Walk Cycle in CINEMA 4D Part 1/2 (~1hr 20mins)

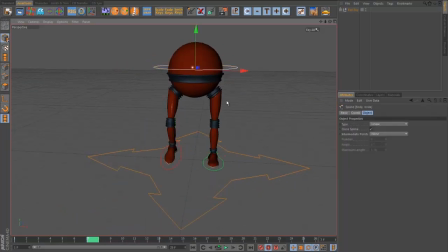And the other thing that happens with the passing pose as well is that the body weight will generally shift over a little bit, over the planted foot. You know, the body has to kind of support itself under the foot. So I'm going to push this body mass over a little bit, so it's kind of a little bit more balanced over the planted foot.
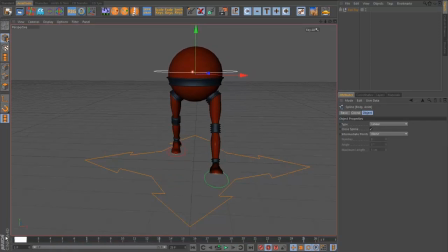So we've got this kind of thing. And now obviously I need to mirror that pose over to the other side. So again, I'm going to do the same thing. I'm going to make sure I key all. Where are we? Key out like that. And then I'm going to go to frame 19. A handy thing you can do actually is just, if you hold Alt, you can drag, and it'll the timeline will drag, but it won't update the animation.
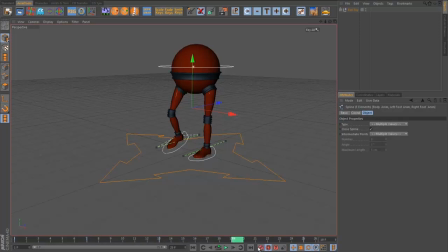So it means I can copy that pose over here to frame 19 by recording again. So now I've got the same pose on frame 19, and now I can just use those scripts again just to mirror, because obviously I wanted this to be the opposite pose. So again, I'm going to use the walk cycle body one to mirror the foot pose, and then this spine one to mirror the spine pose.
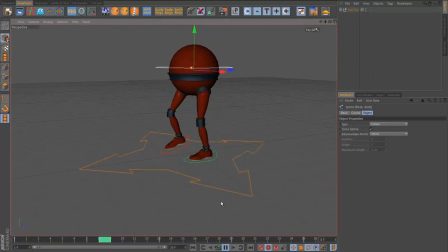So now we're getting something that looks a little bit more like a walk, but still not too natural. So what we need to do now is go in and break this down further. We've got sort of, you know, you could call these a primary breakdown. So now we're going to put down the next ones. So the next one I'm going to put down is going to be on frame 4.
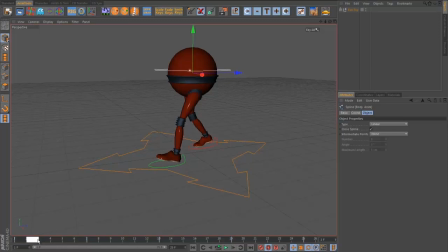It's going to be basically halfway between the contact and the passing pose. And this is going to be the down pose. And basically the front foot is going to be zeroed out again, because
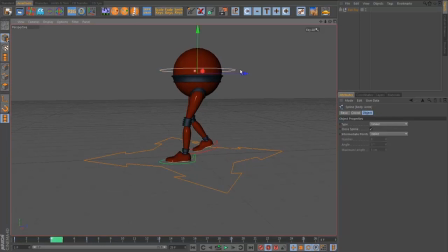the foot's going to be flat on the ground, the weight's come down it. The body mass is going to actually drop down a little bit. So you can see that a little bit of a downward movement there, just to kind of make sure that leg stays flat. I'm going to exaggerate a little bit in this tutorial.
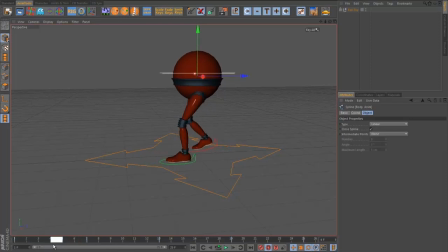I'm going to try and keep the walk fairly naturalistic, but I'm going to exaggerate a little bit as well, so that it's kind of nice and easy to see what I'm doing. The other thing, though, as I mentioned when we're looking at the reference, the foot here,
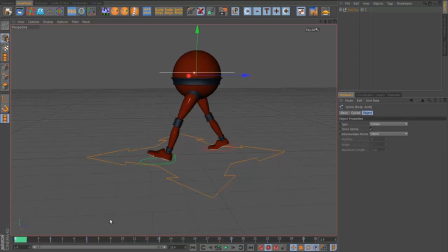you know, with the interpolation, it's just coming straight off the ground, which isn't actually right. So what I'm going to do is I'm actually just going to grab that foot, and I'm going to use that same trick again. I'm going to press Alt and then click on frame 4. I'm going to copy it, and that means I've now got the exact same pose on frame 4 that I had on frame 1.
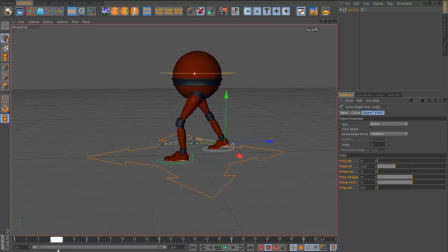And it just gives me a starting point for the next pose that's actually better than what it would have given me with the interpolation. And what I want basically to happen is I want this foot to travel back the same amount as the other one,
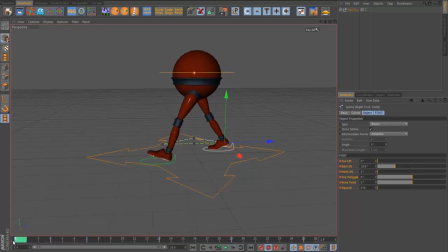because, you know, if we're imagining that the character's on a treadmill, you know, both feet are going to be affected by the treadmill the same amount. So there's a few ways you can do this. You can kind of go in and do it with math and stuff like that. But what I'm going to do is I'm actually going to go into a side view where it's a little bit easier to see.
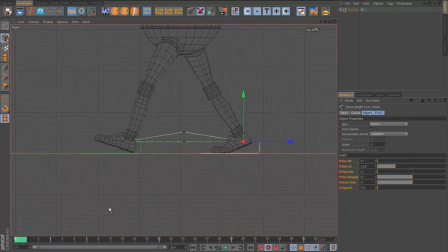And what I sometimes do is I use that little drawing tool again, this little Annotate Pro thing. You can use a doodle tool as well, but what I really like about this is that I can actually just make a mark here. I'm going to make a mark. Oops, I'm going to clear the one I had there already. I'm going to make a little mark here.
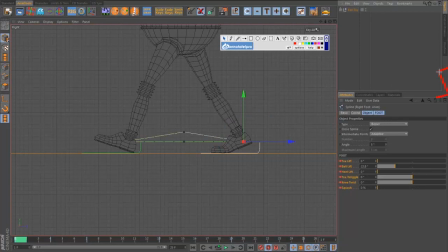Actually, I was going to grab that out of the way. That's actually what I really like about this. You can move those points around and hide them. So I'm going to grab my pen here and just make a little mark here. So I'm kind of marking where the front foot is, and then I'm going to go back.
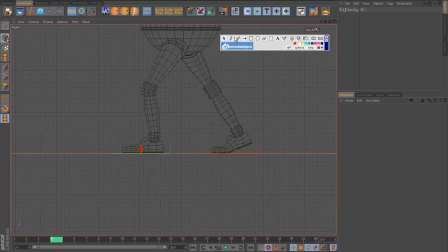I'm going to go to frame 4, and I'm going to put another mark in there. So basically what I'm doing is I'm working out how long or how far that is traveling over those few frames. So I'm gonna make a little another mark here then to figure out the length of it. So that's how much the front foot has moved during those few frames.
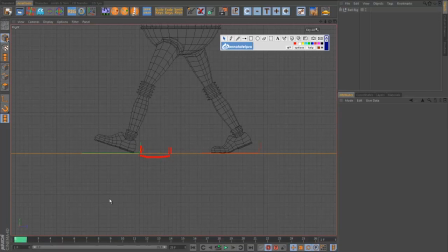So basically all I need to do is just make sure the back foot moves by the same amount. So this is what I really like about this Annotate Pro thing. It's $20 actually, so I highly recommend you get it actually. It's a really useful tool. It was actually Keith Lango, one of his tutorials, he mentioned this, and he said it's one of the best $20 you can spend as an animator, and I think he's totally right.
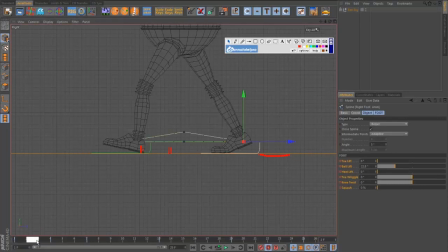It's a great tool for this kind of stuff, and for lots of other things as well that we'll see later.